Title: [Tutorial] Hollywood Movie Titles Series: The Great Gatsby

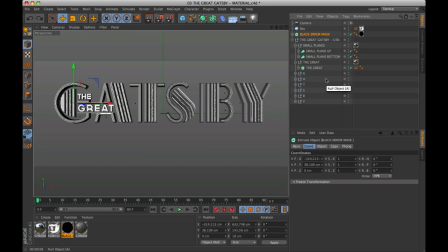Okay, I show you better what I'm talking about.
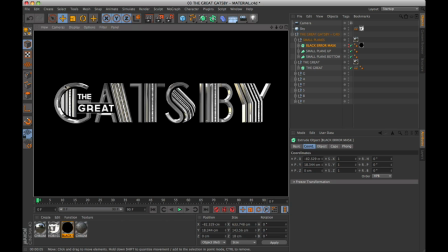As you can see, this is the problem. In some areas the front surface looks flat without lines. Incredible. But with this step you can correct well this bug rendering.
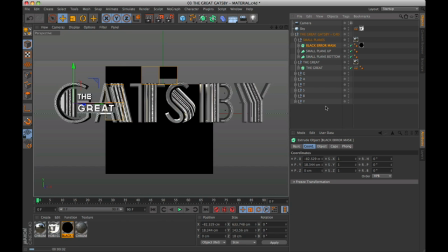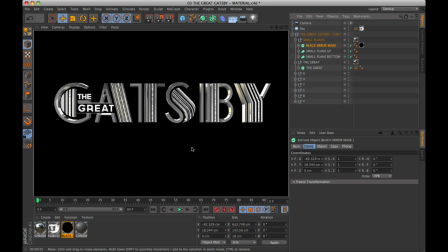So if you are making your logo with letters that have curves, do not forget this essential step.
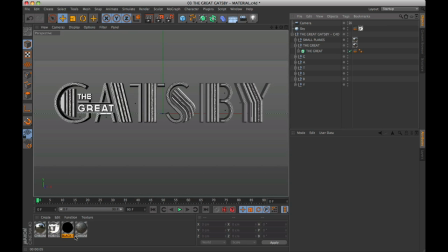I forgot for the application of the rough chrome material only front of the loft NURBS interested. Just enter the material as the second, and enter the command C2 in this line. The texture should be applied to cubic mode, of course.
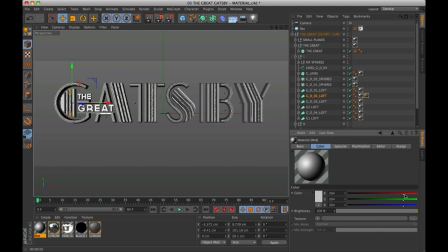These are the areas where must be applied with this method.
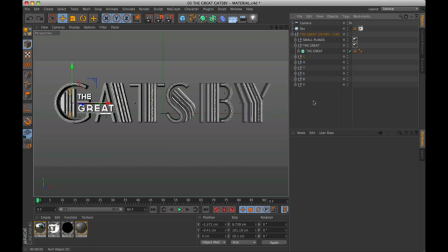I repeat, this detail is optional because you only notice if the logo will be rendered in HD. For obtain a chrome result with black and white balance, I chose to set an object color to 80 gray on the document panel,
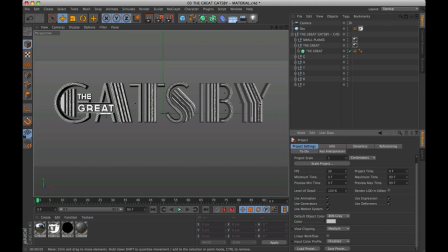and also disabled the linear workflow together with the input color profile. Now we can proceed with the rendering.
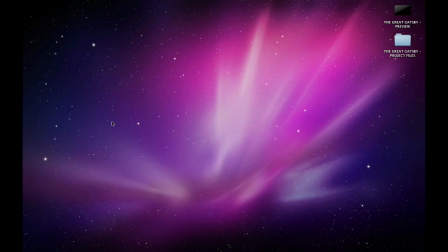In this case we need only one frame of the logo with alpha channel active but large size.
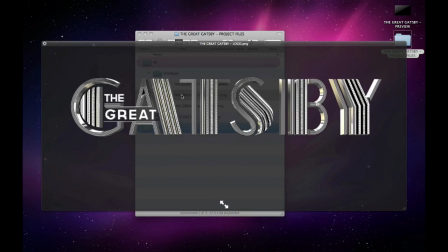More or less like this.
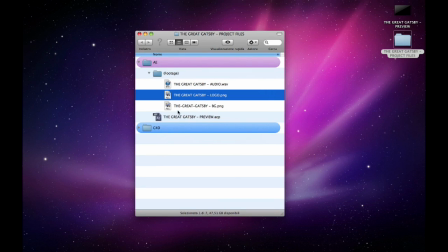We continue with the style composed in After Effects.
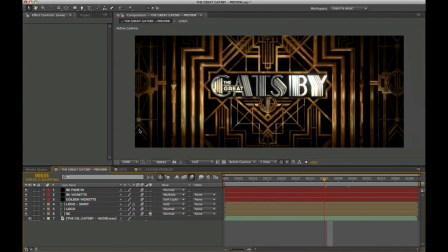This is what it looks like, our timeline. The project of After Effects is very simple, but if you not apply the right parameters the result will be not good. Follow me and I show you some interesting passages that have plagued for years some motion designer.
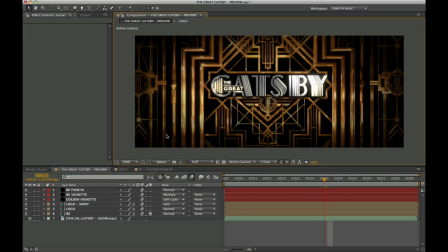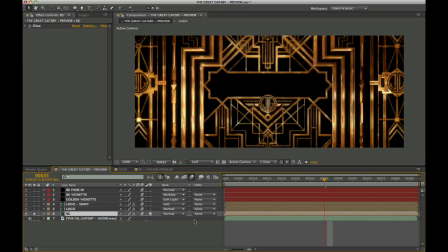The background in this project, for copyright reasons, cannot be included in the project, but as I have already said, that you apply the sweep NURBS technique you can make yours Art Deco moldings with a glossy gold material.
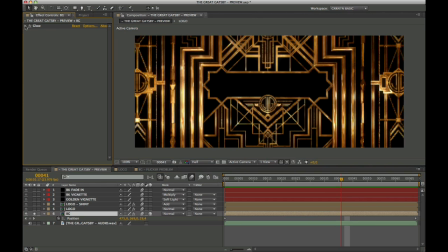As interpolation, in this case we have a simple movement on the Z position. To emphasize a few clear points, I added a filter glow with these parameters.
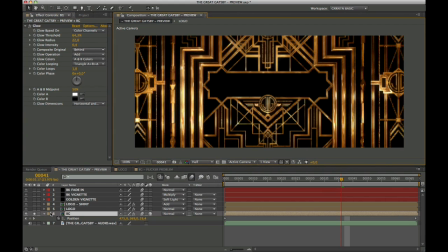Also the logo has the same method.
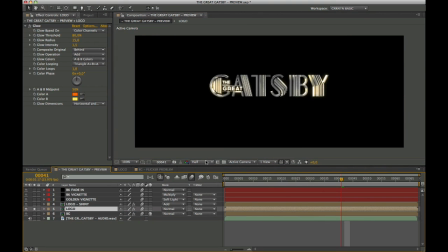But in order to better adapt the gray chrome impact over the gold background,
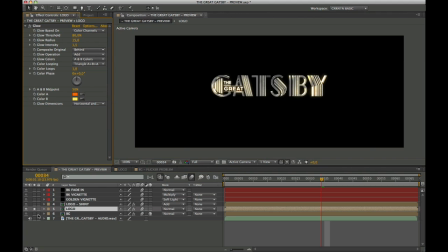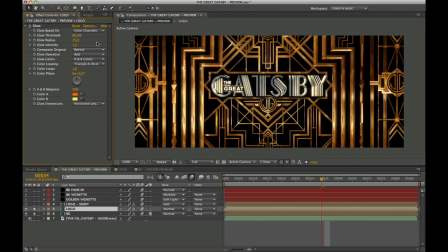on the glow effect, I set 80, 15, and 1.5. But above all, on color A, has this amazing color orange,
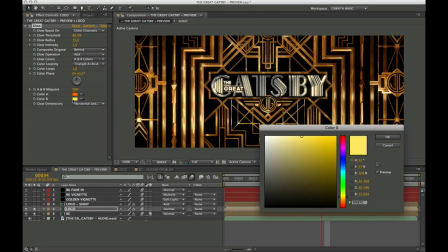and B color this pale yellow.
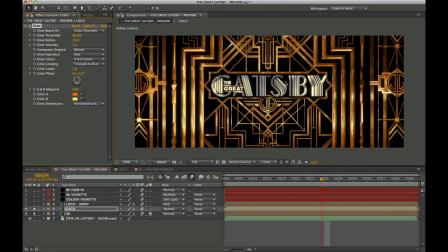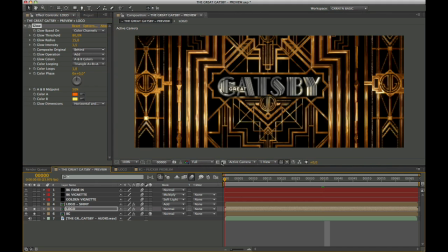The animation of the logo on the Z position must have a movement more accelerated,
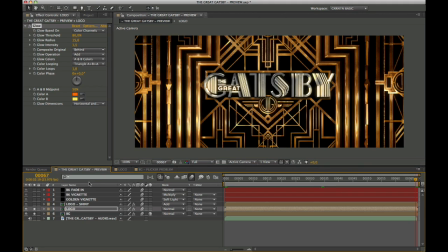so after starts together the base at the end must be positioned forward.
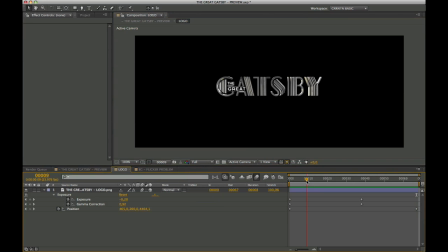To improve the impact of the logo during this movement, I chose to add an interpolation of exposure in frame 0 with an impact darker, with 0.26 and 0.9.